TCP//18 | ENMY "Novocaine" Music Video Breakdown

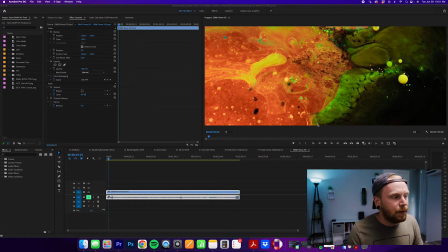So yeah, actually digging into the video, we have character,
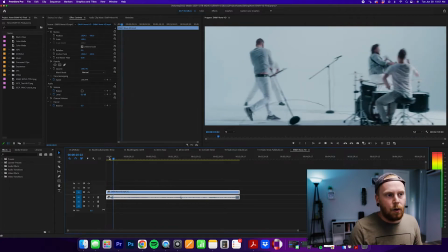we have the ink drop, water bath stuff, we have the actual band stuff is like the baseline.
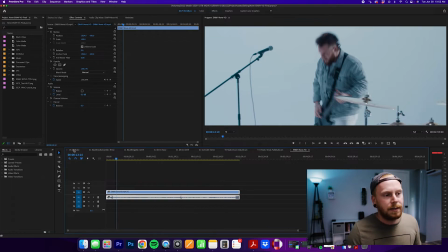I wanted to just spend some time, the main thing that everyone's kind of asking me about is the distortion, but I kind of wanted to talk about how we got there.
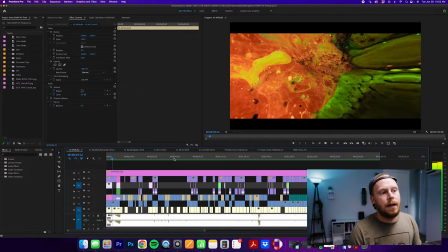We open with our more cinematic piece here, and each one of these things we kind of, zoom in,
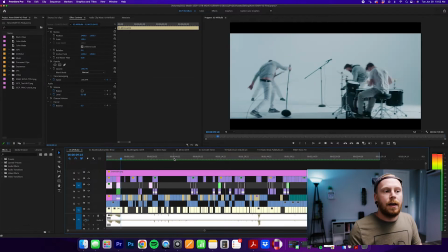and it's just kind of really a simple, there's time warping going on, there's lens distortion going on,
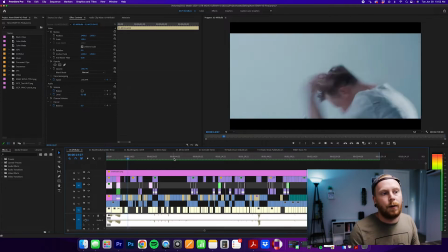there's this grain overlay going on, And, you know,
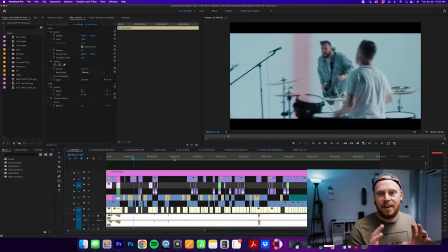like these assets are coming from like Artlist and places like that to kind of help build those in and add these extra flavors, which I've been a huge fan of Artlist, you know, lately. It's just like, I feel like I love shooting everything in camera, but I also like when we can add these extra elements and these extra layers to a video to kind of make it just feel a little extra,
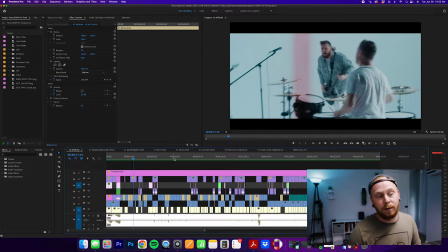a little more fun, and gives me something to play around with creatively, which played a big role in me loving this so much.
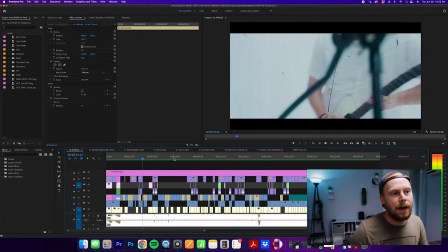So initially, all of our multicams kind of played around, built in really well, and I liked how our story laid in, but I wasn't just fully in love with this.
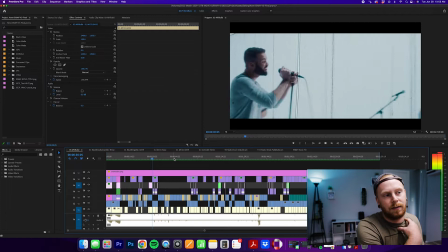My first thing that kind of clicked in was, time remapping.
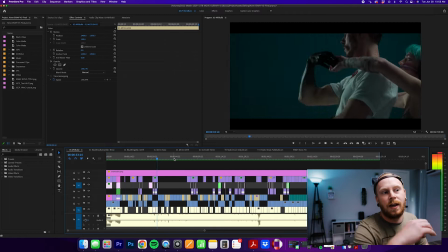Like, you'll see this time remapping forward, backwards. That felt like my first starting transition point.
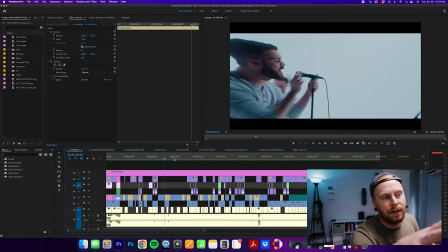And then I fell in love with this, like, okay, they don't know that reality is distorted, but as the viewer, we can start to see that their reality is distorted. We're looking into a world that is not perfect.
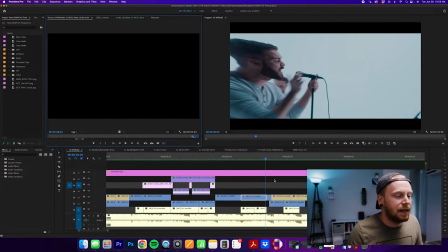Digging in a little more technically, like if we get in here into these clips, like it's just built multicams.
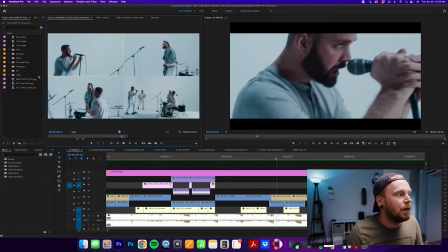They're all pretty simple. Everything's kind of going on, and that's how I build things. Where like, okay, we can interact with these worlds a little bit and all that jazz.
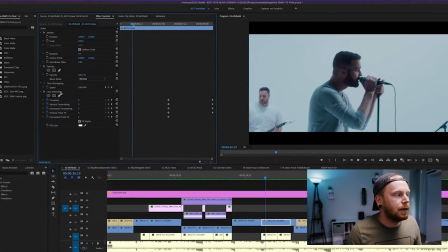As we get to the actual effects of it all, all I'm doing is a lens distortion here, and I'm animating the lens distortion.
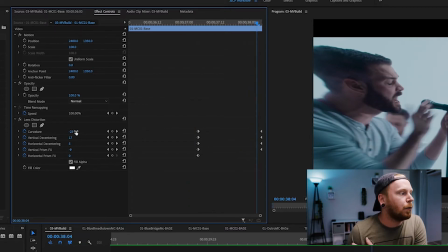So if we look at the tail end, like I'm doing like a -25 curvature and just kind of playing around with these different things.
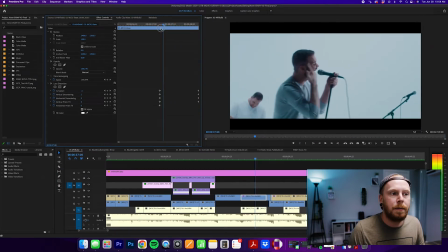But you'll see, it makes it feel a little bit more like something's going on real. I'm not an effects-driven person. Anyone who's kind of paid attention to my work, I'm so in camera. But when I do tackle an effect, I like when I can do it through keyframes or do something really simple and kind of make it a cohesive thing.
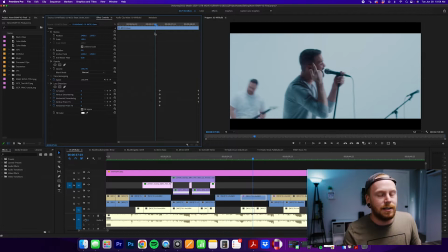To me, I started to look at this lens distortion as a character throughout the film. Is how can we find moments that make sense to distort what the characters are doing so that it's not just randomized, but it's actually intentional.
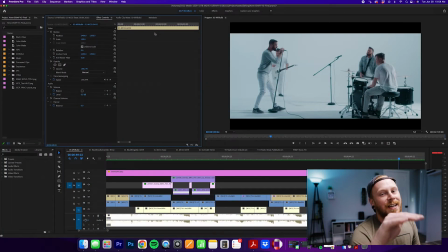We also intentionally shot this mostly on a dolly, some handheld, and I wanted to keep this a lot smoother and cinematic. I wanted this to feel really peaceful, and then to take this in post and create the aggression out of the effects or out of zoom in and outs.
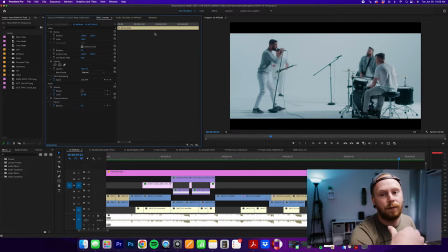So that was something that was really fun for me as a cinematographer, to not do my usual, let's just match the energy, make it more aggressive, but let's match the energy differently and then take that aggression through with an effect in post.
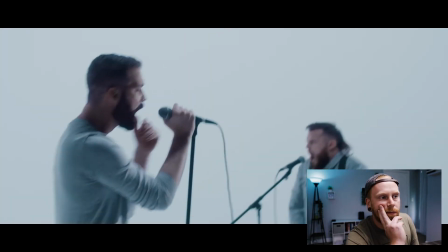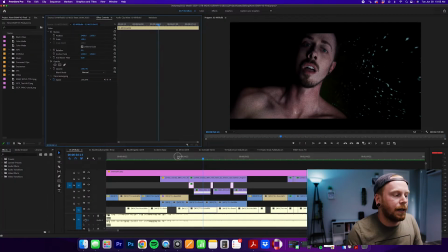Yeah, so even like looking here, we have the clip,
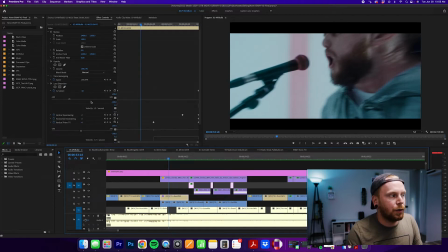we have this layer of, a distortion curvature effect here, but also we have,
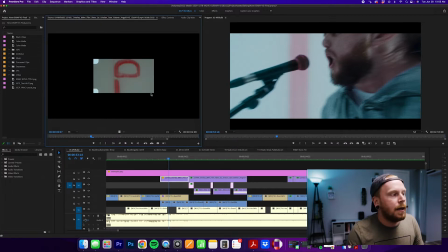this 8mm overlay grain, change the overlays on these things, play around with them a little bit, zoom them in, flip them to make, one clip look a little different. Some of them speed up, some of them slow down, some of them are more aggressive grains, because I didn't want it to just be consistent of like, here's the same grain the whole way through.
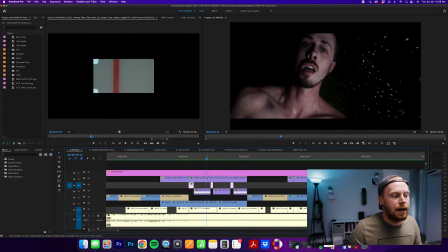But I wanted to make it feel like, okay, we have this grain here, and then right beside it we have, this grain over here that's a blue hue. There's more scratches going on and all that good fun stuff too. Anytime I kind of do this story play, especially with this like oil bath situation here,
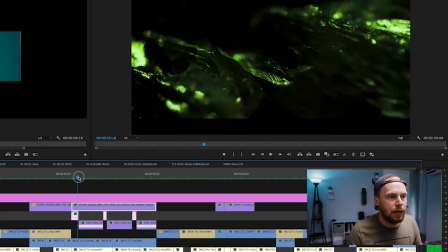I liked kind of finding moments to have something that would transition in, and then we'd have something that would flicker in,
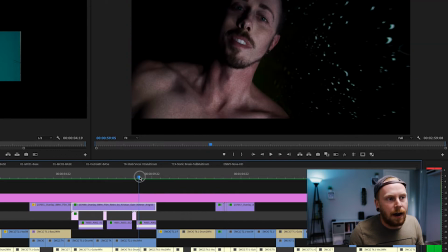and then we'd flicker out, and then we'd come back here.